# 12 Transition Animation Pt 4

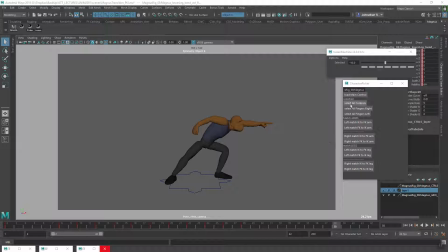Alright, so just continuing from the last video, right? If I just select all these controls now, I'm gonna put everything onto spline or auto tangents, right? So I'm just gonna hold shift, drag, and select all these keys. Right click, go to tangents, and choose auto. Alright, so now you'll see
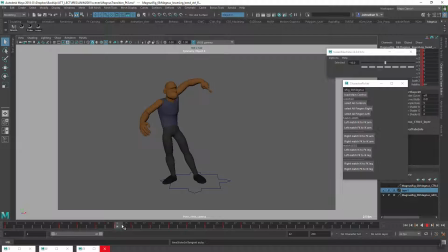interesting. Don't seem to be getting any movement in between these keys. Let's try loading them again.
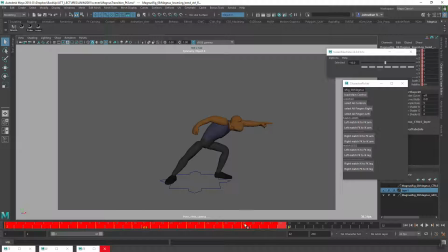Select all controls, shift drag, right click, tangents, auto. Very interesting.
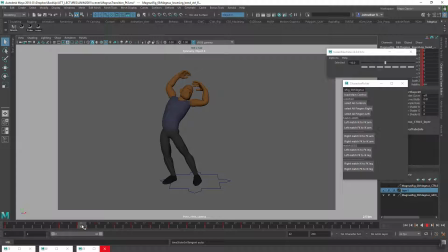So the tangents are staying in stepped. Alright, never mind. Let's try it in the dope sheet. Windows Animation Editor's dope sheet.
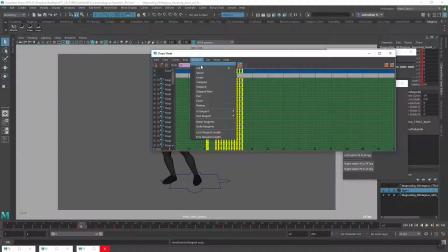Select all these tangents, auto.
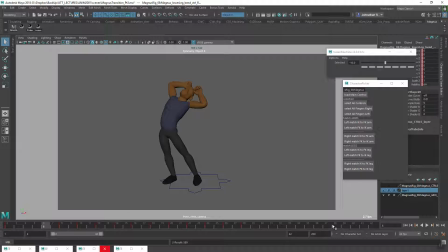Ah, I know what the issue is now. I still had my enable step preview switched on. Right. So now we are seeing. Oh, one thing I actually didn't mention with the
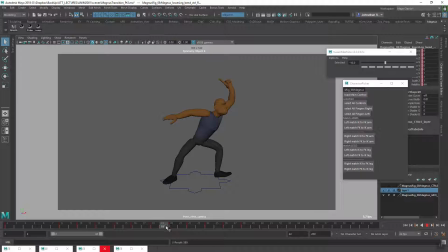yeah, this was probably the previous video.
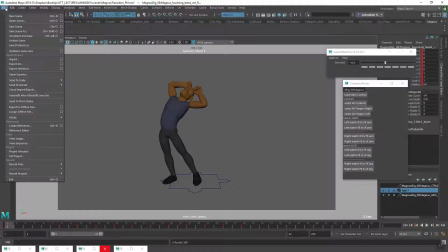Actually, let me go back to the previous video. I mean the previous version, sorry. So this is part 3, right? Part 2.
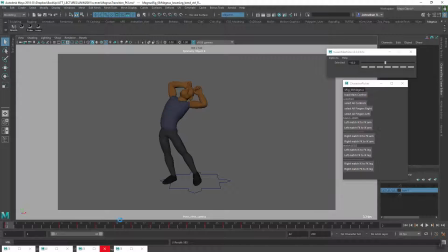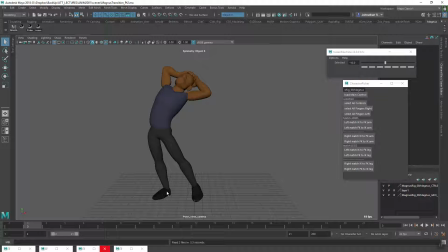Right. So what I notice here, right, you see if you look at this right foot, it's kind of staying in one place. Right? And that is something you kind of want to avoid.
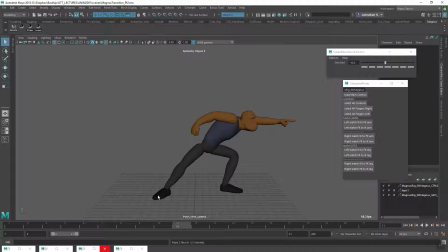Right? You want to avoid this feeling that this foot, like that front part of the foot, is stuck or glued to the floor. Right? Remember, you know,
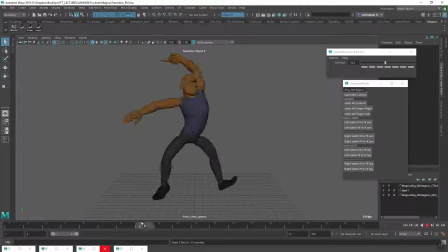you want a kind of more natural feeling, right? So I mean, you know, if I was to act this out, there's no way my toe would stay perfectly still in that position if I'm doing all this movement with my upper body, right?
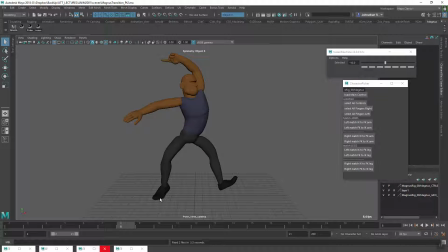And doing that much shifting, and you know, there must be some kind of shift in that foot position there, right? So we'll see that I would
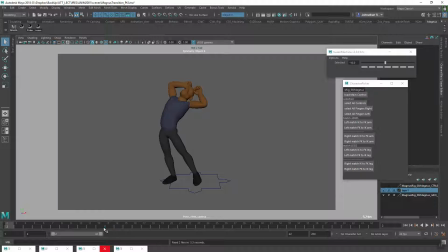have done that, right, in the next version here, right, when I was breaking it down, right? So you see I added a little shift there, right? So there's little details like that, right?
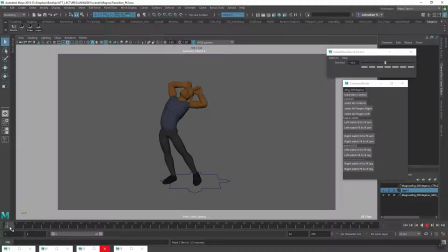Really help to sell this thing more. Okay, so now that I have the enable step preview switched off, let's try this again. So if I select all the controls, hold on shift, right click, tangents, auto, right?
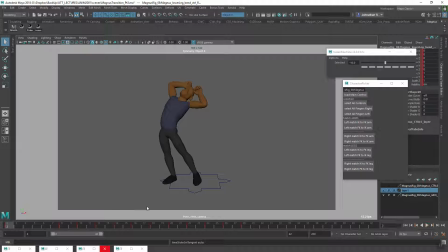So yeah, so you see now we're getting this down to ones, right? So some parts are working and some parts, you know, we could come back in and add a little polish, right?
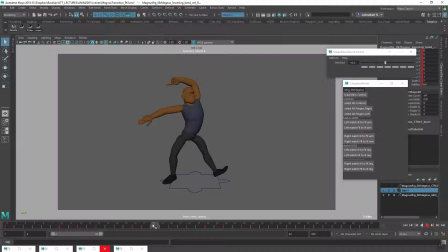So like when I'm coming through here, alright, you see between this pose and this pose, right, we have in between here where it's all kind of moving together at the same speed, right?
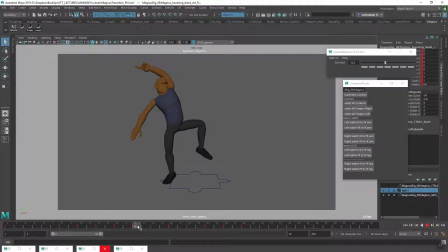Now I'm feeling like, you know, that foot should really be leading more.
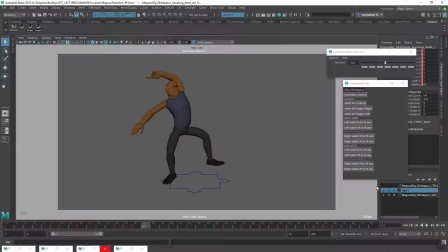Alright, so this is a case where, you know, I could come and, you know, select this foot control here, and maybe just, I could even take that position there, middle mouse drag it back to 17, and then now you see that foot hits first.
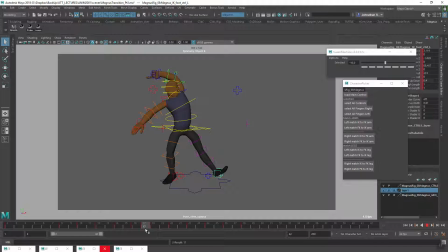I mean, you might be stretching a bit, but that's fine, you know, it's not a completely realistic style we're going for here. Alright, of course you don't want that the angle of that foot to remain the same and get, so you see it's kind of getting stuck in space there, so you want to add a bit more rotation,
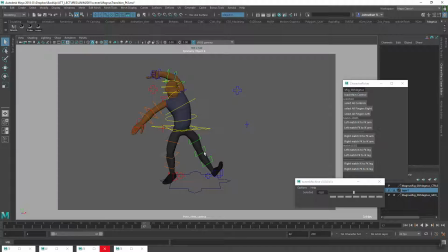maybe with that heel ball, bring it back. This one here could probably zero out, right? We could have more of a straight leg there. Alright, so you see now
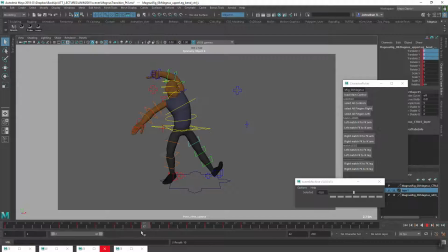we're getting more of that lead and follow there, bam, and then he comes down, right? lead and follow. Alright, and just one more little thing, right? We see we kind of getting a straight in between with that head turn coming out of there.
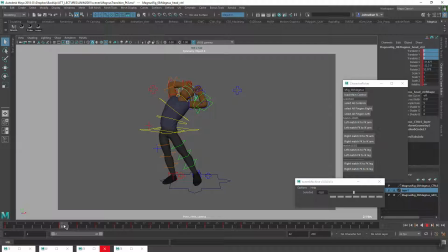So, you know, maybe you might want more of a slow out, right? Between 8 and 10 there, right? Because that's a big turn, and then he's kind of, that turn is kind of slowing into 12 there. So maybe more of a slow out, break up that time in there a little bit, right?
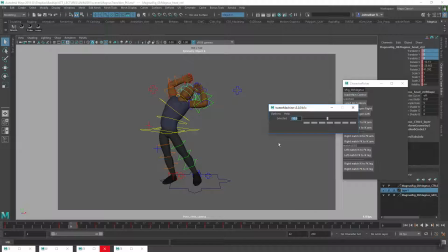So this is where the tween machine will come in. So let's see if I do a little minus 50 there. Actually, that didn't seem to do much. How about a minus 80?
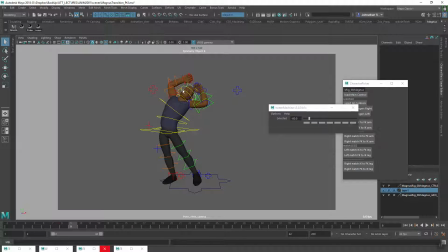Okay, now you seem to be working. Alright, so yeah, that's a very gentle slow out.
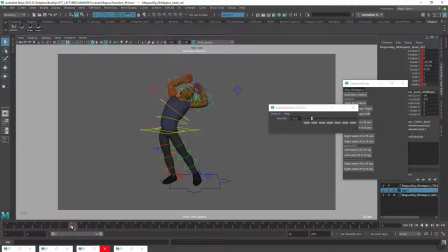Minus 70. Alright, so you see you could play with it, right?
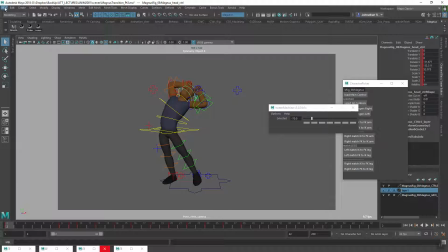So there's a lot more polishing, right, that you can do here, you know, not just relying on the interpolation, right, that Maya is giving you here. I think another one, yeah, that I saw here is I'm actually between here and here,
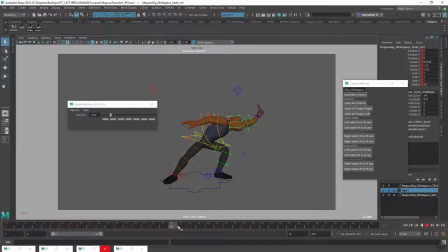right, I'm getting this little slow out here when I think I would just rather snap this down to here, right, snap it, have it reach straight over one frame, right, between here, have it straight,
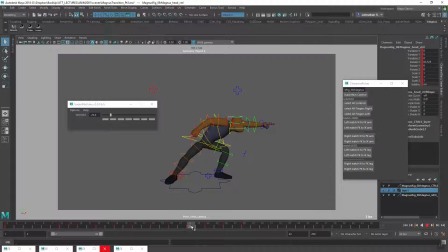and then start to, you know, slow back in, right?
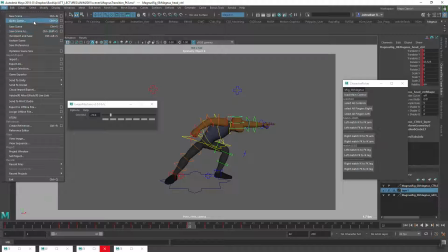So if we go to the next version that I did, alright, so I could probably just do it here.
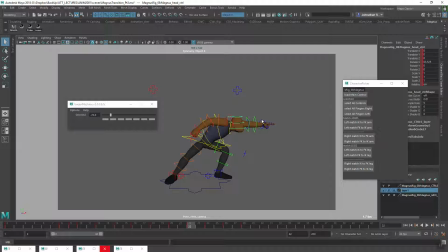Let's see, so what did I do? I just took,
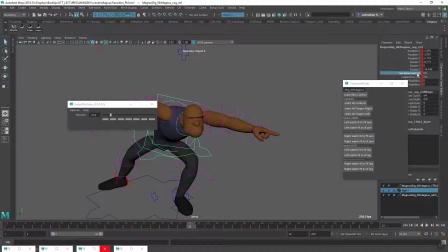probably easy, any perspective here, just gonna switch off these bend controls here, right? So I just took this, actually no, I want the bend controls on, because there's some animation on that as well.
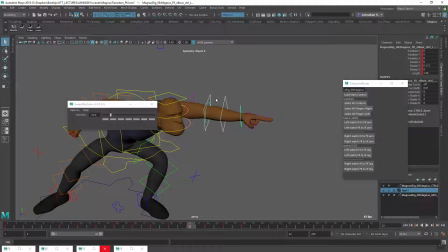So I'll just take these and this, control shift, and you can
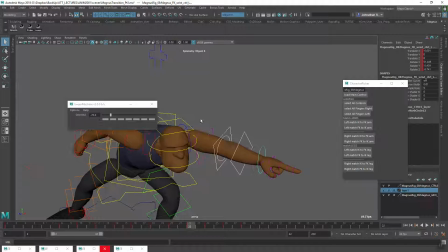add to your selection. Right, so
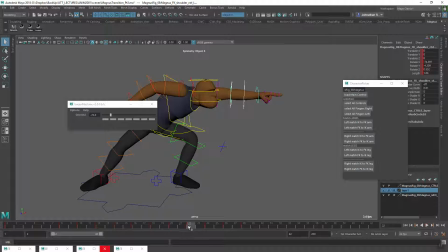yeah, I think what I did was I just actually middle mouse drag this one back.